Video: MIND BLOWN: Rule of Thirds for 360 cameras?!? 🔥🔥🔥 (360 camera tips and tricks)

Now, what if I told you that a common 360 camera technique actually doesn't work?
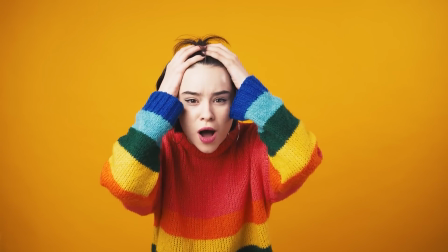0:06 Now, I know that's hard to believe because this technique is so common and we've taken it for granted. But I bet you're going to agree that there's a better technique. And this new technique will improve all your photos and videos. Now, have you heard of the rule that you should shoot with your 360 camera at eye level? It's a simple rule that seems to make a lot of sense. And it's been used by a lot of shooters. But is it possible that it's actually wrong? Now, why is there a rule that we should shoot with a 360 camera at eye level?
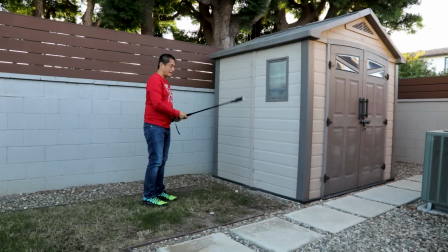0:38 Well, let's do a little experiment. First, let's take a 360 photo with a camera really low. Got a VR headset.
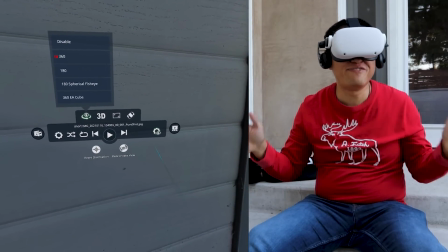0:54 All right, I'm looking at the 360 photo and wow, I feel tiny. And that shed looks huge.
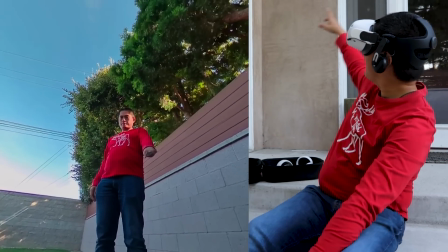1:02 And I can see myself.
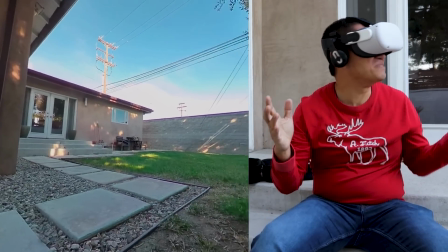1:05 I'm like a giant oh man I feel so small like everything's so huge
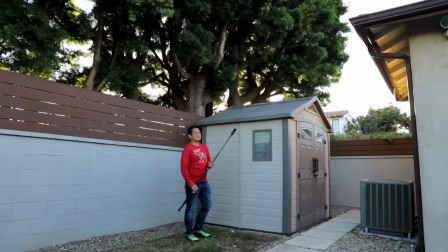1:15 that doesn't work now let's try one with the camera really high all right let's try the VR headset again now I'm looking at the other photo and
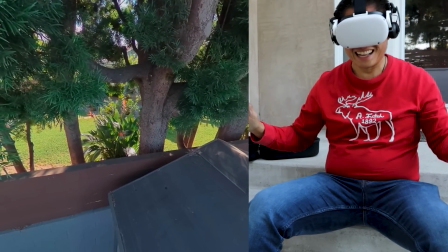1:30 whoa huge difference like literally I feel like I'm 10 feet tall. I can see myself I'm really tiny. I mean it's cool but it's not the kind of view that we want to see all the time. So the reason we shoot from eye level is because when we look at the 360 photo in a VR headset we see things from that perspective as if we are at the height of the camera. So it seems to make sense that we should shoot things from eye level all right so let's try taking a selfie with a 360 camera at eye level now let's take a look at that photo with my phone hmm looks
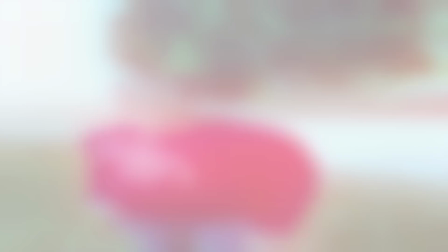2:19 okay but it's a little bit odd and kind of looks
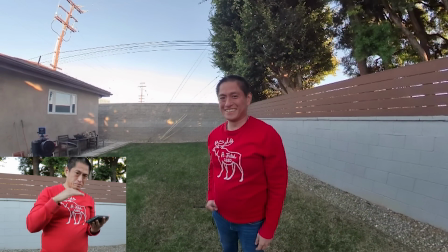2:24 okay but i look a little bit low in the shot as if the
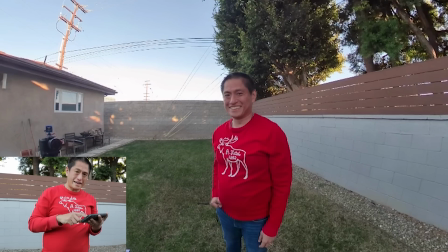2:29 camera is a little too high now i can tilt the screen up a little bit like this
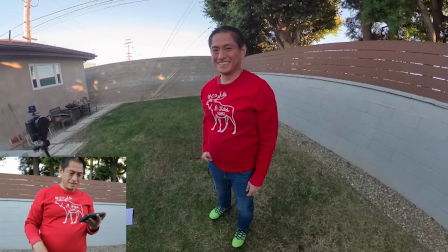2:34 but then my feet look tiny my head looks large and all the vertical lines are not vertical anymore they look like they're pointed downward so it doesn't look great so why is that happening now a while ago we did an experiment we found out that when we view things in a vr headset then we're going to see it from the same height as the camera's height and it seemed to make sense that we should shoot from eye level and that's what we did but now the shot looks too low on my phone. Well that's because we weren't using a VR headset to view their photo and most people don't either. Most people view 360 photos and videos on their phone or on their laptop and when we use a phone or laptop to view that selfie then it looks like it was shot too high. If that doesn't work, then what's the solution? Is there a better rule? Now, you probably know about the rule of thirds. It's a classic rule of composition that's actually a simplified version of the golden ratio.
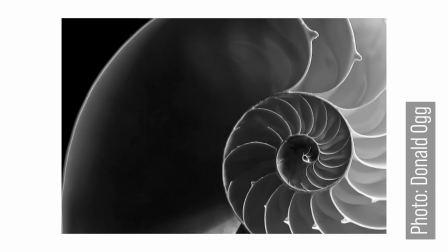3:40 The golden ratio is a special ratio that occurs everywhere in nature,
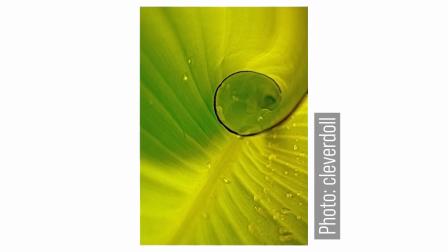3:45 and artists have been using it for centuries to improve their composition. The golden ratio is beautiful but it's hard to remember it because it has such precise proportions but we can simplify it to the rule of thirds and anyone can visualize that it's just a tic-tac-toe so with the rule of thirds what we do is we place the subject along one of
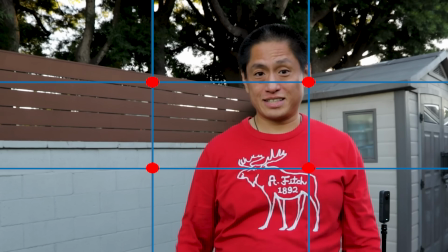4:09 those lines or better yet one of those intersections like this one now that seems simple enough but how do we apply that to a 360 photo or video.
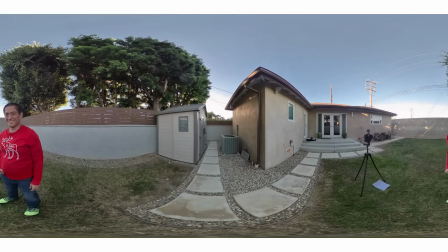4:23 I mean, we're working with equirectangular images and if we put a tic-tac-toe rule-thirds overlay on it,
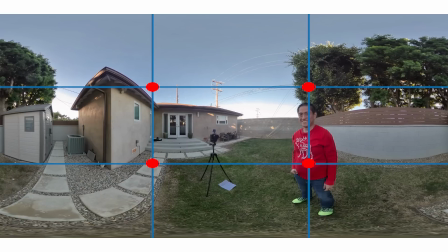4:30 it doesn't seem to make sense to put objects along those intersections or those lines. But what about reframed photos or videos? Now if you're new to 360,
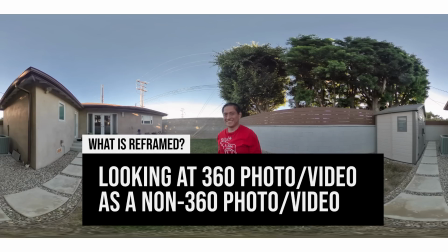4:42 reframed means that you're looking at the 360 photo or video as a non-360 photo or video, just like the video that you're watching now. So the question is why would we do that? What's the point of shooting in 360 if you're just going to look at it as a non 360 photo or video? Well there are actually many good reasons for that such as stabilization or third-person view or being able to control the perspective and show that perspective to our viewers. By the way if you want to see other advantages of shooting with a 360 camera then check out this video. I know it's made for the 1R but actually the principles work for other 360 cameras as well. So how do we apply the rule of thirds to a reframed photo or video? How do we know what height to shoot? Well, we can work backwards from it. So I've got here the 360 camera and what we're going to do is we're going to shoot at different distances and I'm going to look at my phone, use the live view so that I can see at what height is the rule of thirds intersection
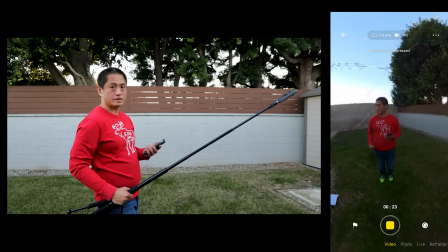5:50 all right so first let's try eye level
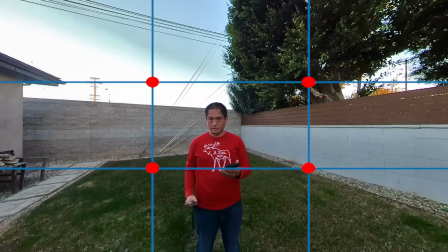5:58 so eye level it's a little too low so let's
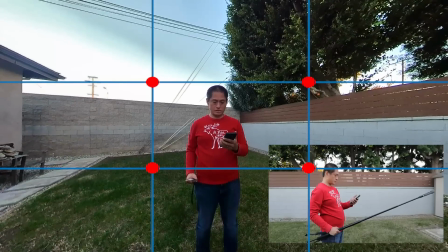6:03 bring it down lower lower lower okay lower
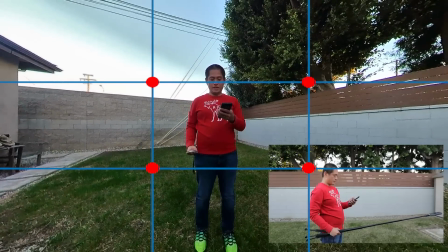6:11 all right so we can see that the now my head is in the rule of thirds intersection and
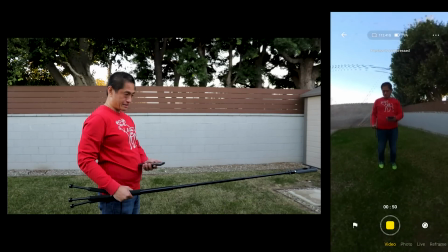6:18 the camera is around my belly button the height of my belly button now
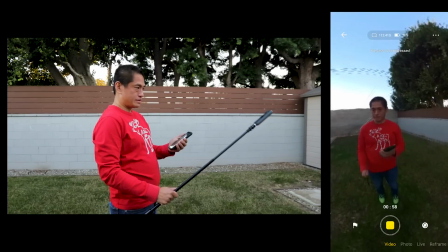6:25 let's try around three feet so this is kind of like talking distance talking distance
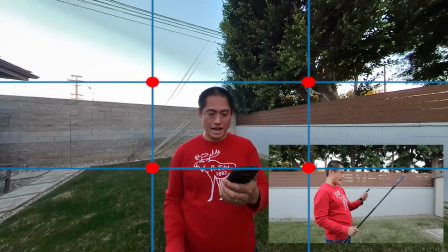6:33 if my if the camera is at my eye level once more I'm too
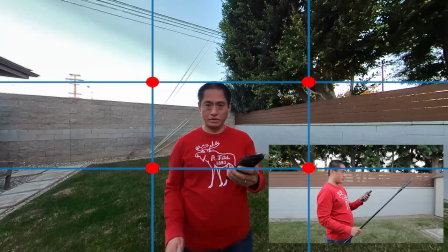6:38 low in the shot so let's bring it down lower lower lower lower lower lower
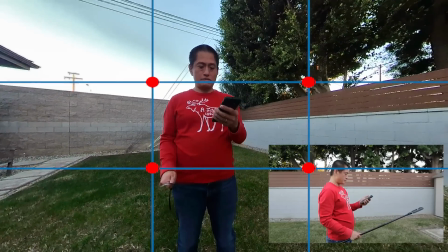6:44 so now now I'm roughly in the rule of thirds and
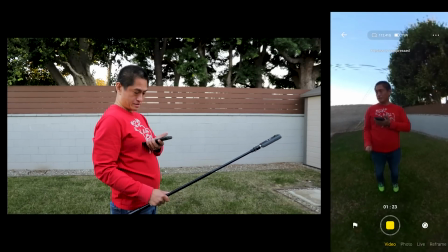6:51 looks like the camera is around my chest level like somewhere around here
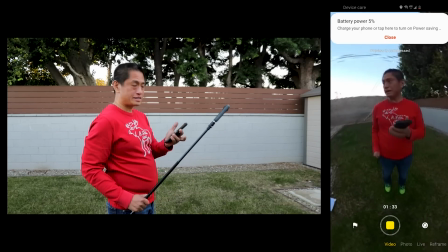6:57 and then finally let's try kissing distance like a foot
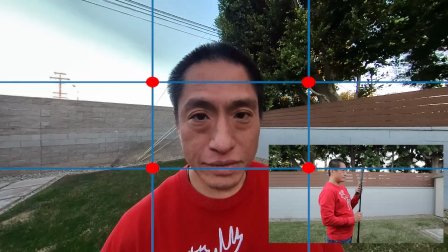7:04 away so at eye level I'm still a little bit low let's
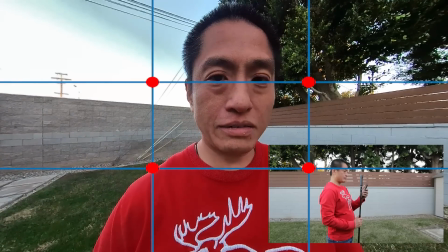7:11 bring it down lower until my eyes are around rule thirds like around this height so the camera is around
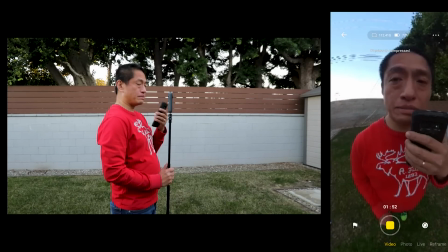7:18 my nose or a little bit above my mouth level so
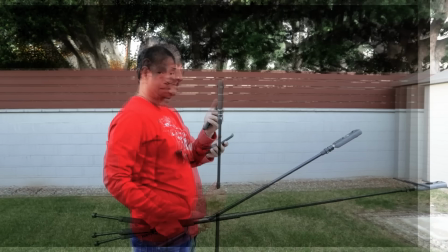7:23 from this experiment we found out that the right height is actually different depending on how far the camera is from us like the farther we are the lower the camera should be at the farthest level at around five feet away the camera
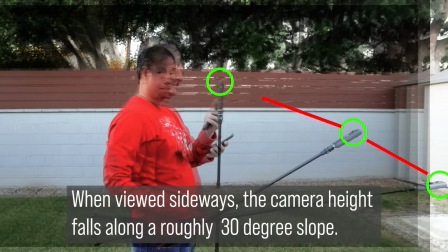7:38 was around my belly button whereas when we were when the camera's really close to us the camera was around nose level
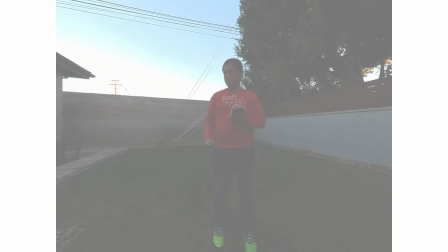7:46 now you're probably wondering does it matter what aspect ratio you're
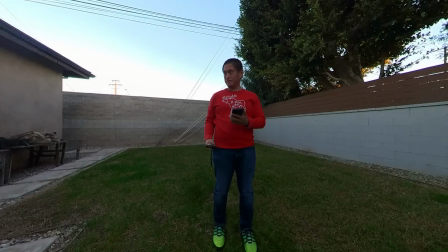7:51 using or whether you're shooting horizontally or vertically or square?
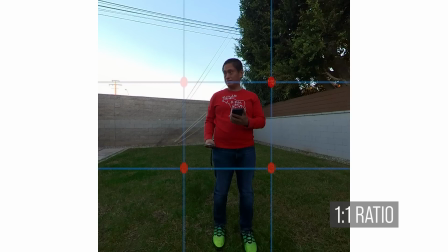7:56 Well the cool thing about this rule is that it doesn't.